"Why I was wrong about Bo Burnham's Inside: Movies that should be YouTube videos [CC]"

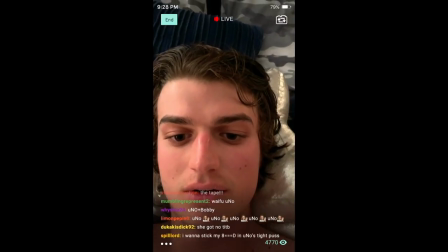(12:17)
Kurt also obeys the comments throughout the movie, doing whatever just for the sake of getting more viewers.
Yeah, dude. You stupid? Take us to Uno right fucking now. Do something.
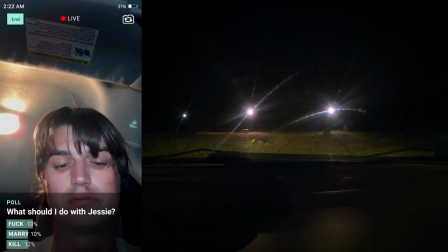(12:31) Run.
When he makes a poll for the livestream chat to decide what to do with Jessie, Kurt fully becomes a bot,
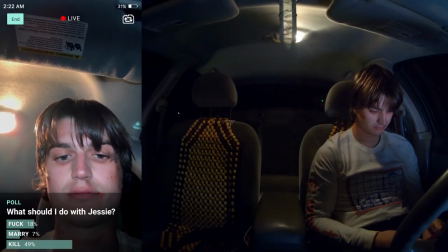(12:40)
doing whatever the chat says, and simply just says, Sorry, Jesse.
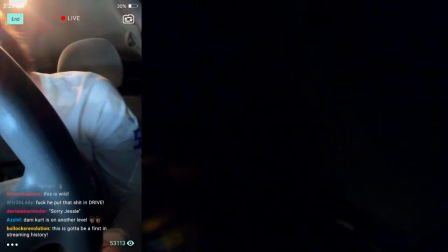(12:46)
Doing whatever for the sake of making the content the comments want. Although some may look at this film as being completely absurd,
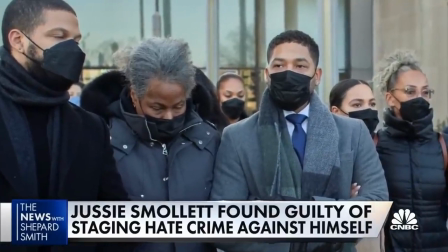(12:53)
if you have seen or experienced people doing things for clout, you may find the premise of the film to be completely believable.
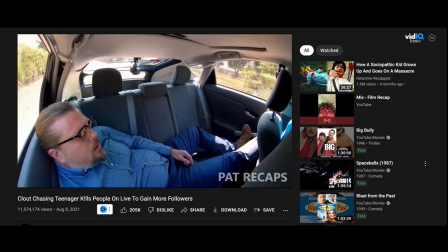(13:01)
A recap of the movie on YouTube has over 11 million views at the time of me recording, because people thought it was actually a real story.
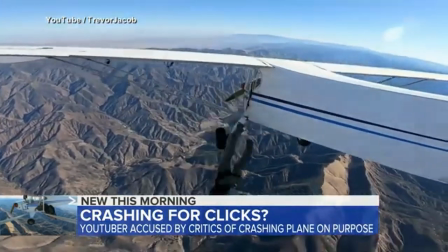(13:09)
A lot of people have done stupid things in order to go viral and get attention.
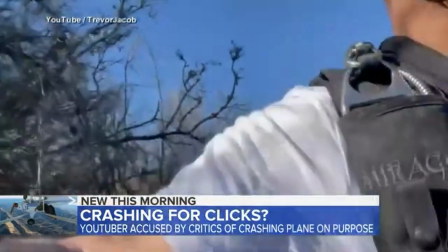(13:13)
The film would be great for YouTube for its satire of social media and how people act in order to gain followers and attention.
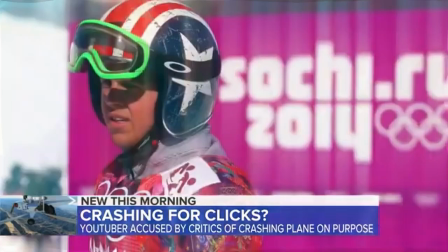(13:20)
Although it's satire, there's still some truth to how much people want to be famous online and will do almost anything for it.
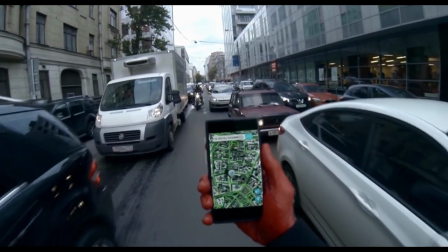(13:32) Oi, Henry, I'm at this high-class establishment. Follow the dot and then just knock on the knocker.
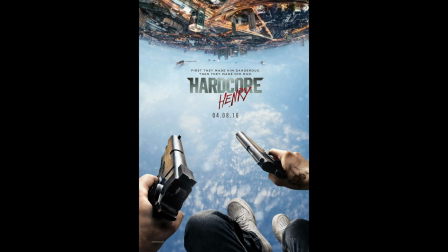(13:38) Get it? Knock on the knocker!
Hardcore Henry is the 2015 directorial debut of Ilia Neishuler, who will go on to direct the film Nobody.
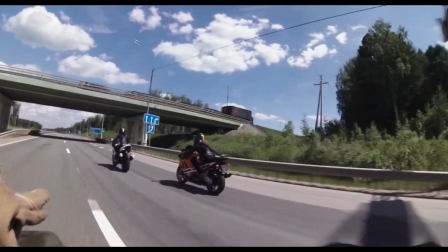(13:47)
The film's about a man named Henry who, with the help of his friend Jimmy, is trying to find Henry's wife in Moscow.
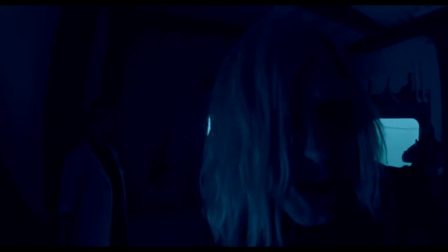(13:54)
She was kidnapped by Akan, a man who stole her research so he could build a cyborg army.
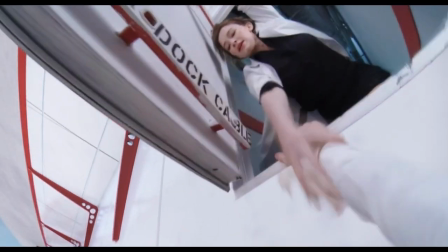(14:00)
Hardcore Henry is an action movie filmed entirely through a first-person perspective, and the titular character's face is only shown to the audience near the end.
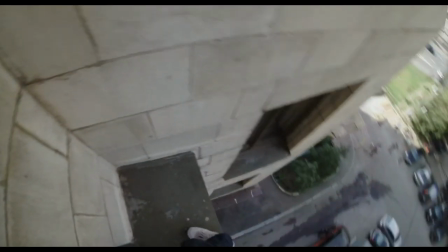(14:08)
The first-person view allows the audience to see the entire story through Henry's perspective and experience everything he does.
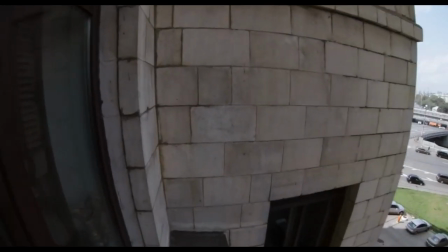(14:15)
When he's struggling,
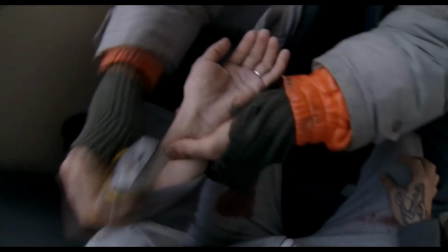(14:19)
when he's climbing a building, or when he's trying to defend himself. There are many parts in the movie when you see and hear Henry anxious or in pain.
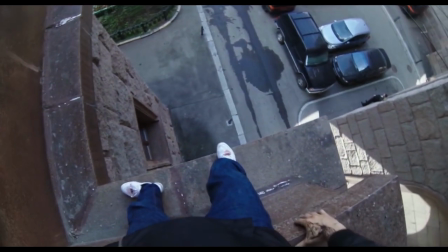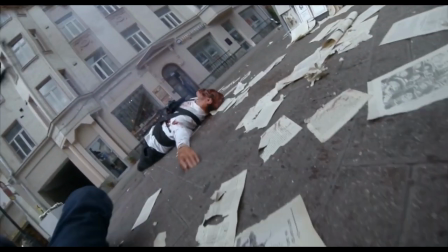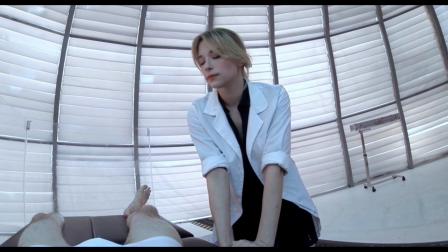(14:42)
The audience is exactly on the same page as Henry in the film.
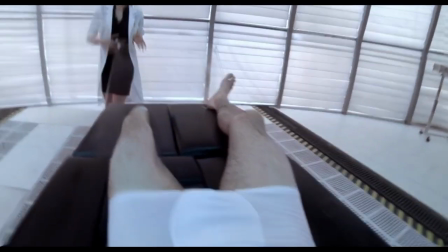(14:46)
The audience doesn't know anything about Henry, since he has amnesia and doesn't know anything about himself.
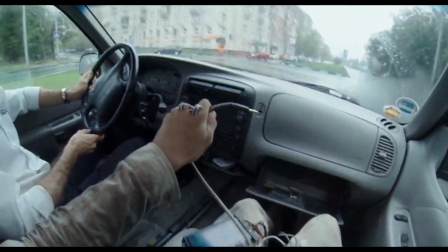(14:52)
Henry isn't able to talk, leaving him with only his body language to communicate.
Are you married?
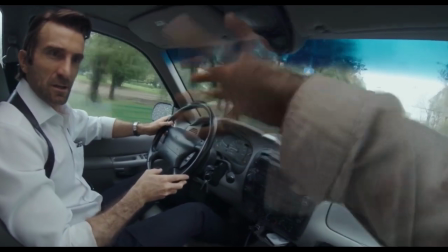(14:59) How's that working out for you? Yeah. I'm kidding!
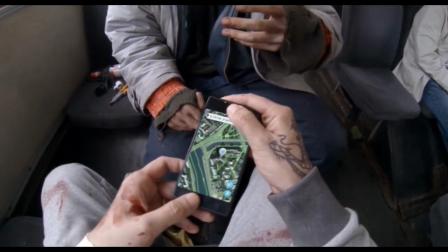(15:07)
He's in a place he's not familiar with, so Jimmy gives him a phone to tell him where to go. This movie doesn't work in theaters because of this.
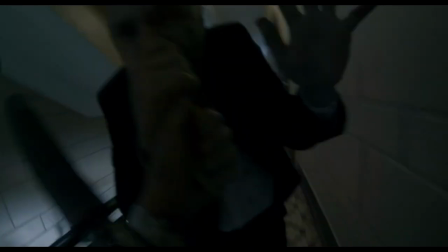(15:15)
The movie is clearly a video game. The movie is entirely in first person, Henry isn't able to talk,
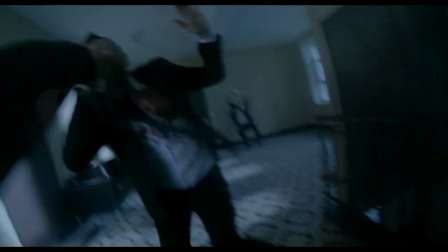(15:22)
he has to defeat a bunch of enemies before he can get to Akan, and Jimmy tells him what to do and where to go.
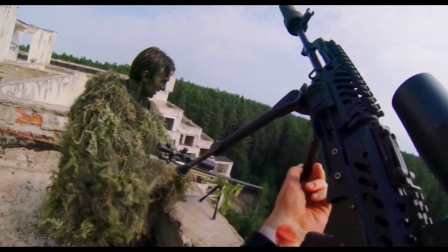(15:28)
The movie is a first person shooter, with Henry as a silent protagonist, Jimmy is the tutorial character, and Akan is the final boss.
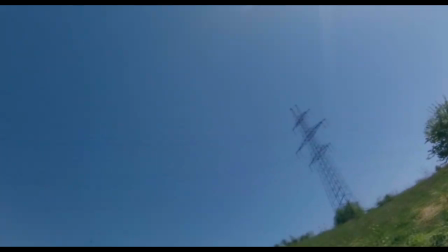(15:36)
The movie makes several references to video games throughout the whole movie. Jimmy calls Henry on the phone to tell him his objectives.
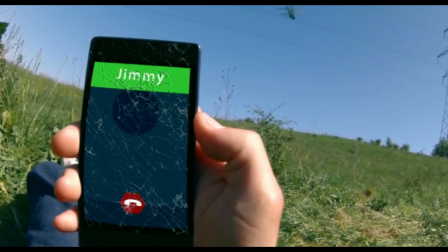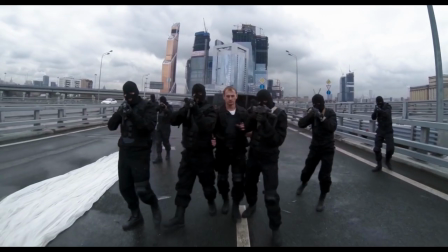(15:48) Here's what you gotta get to. Chomp chomp.
Characters tell Henry how to fight.
They underestimate you, okay?
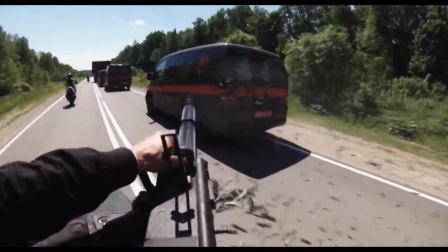(15:54) Let them get close and then engage.
Every action scene feels like you're playing a fight scene in a game.
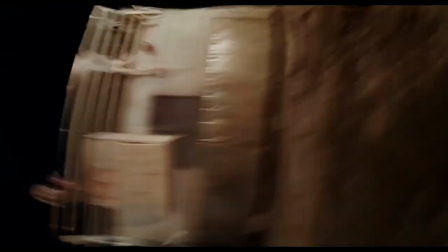(15:59)
The scenes of Henry doing parkour is like you're playing Mirror's Edge. Henry getting adrenaline in the middle of the battle is him getting a power-up.
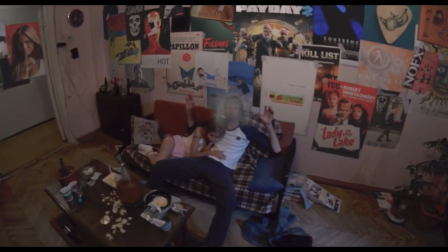(16:07)
A Payday 2 poster can be seen in a room Henry climbs into. And Henry does a rocket jump in the forest.
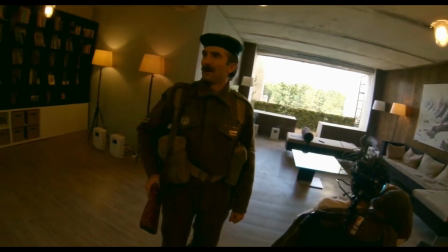(16:13)
The scene with Henry transporting the real Jimmy out of the lab is just a level where you have to fend off the enemies long enough in order to progress the game.
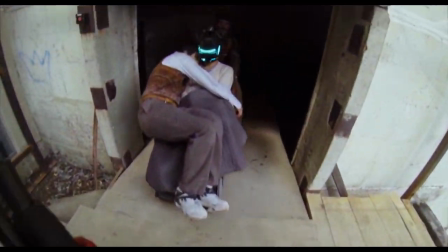(16:22)
Jimmy's clones give Henry his objective, and give a tutorial during that whole scene.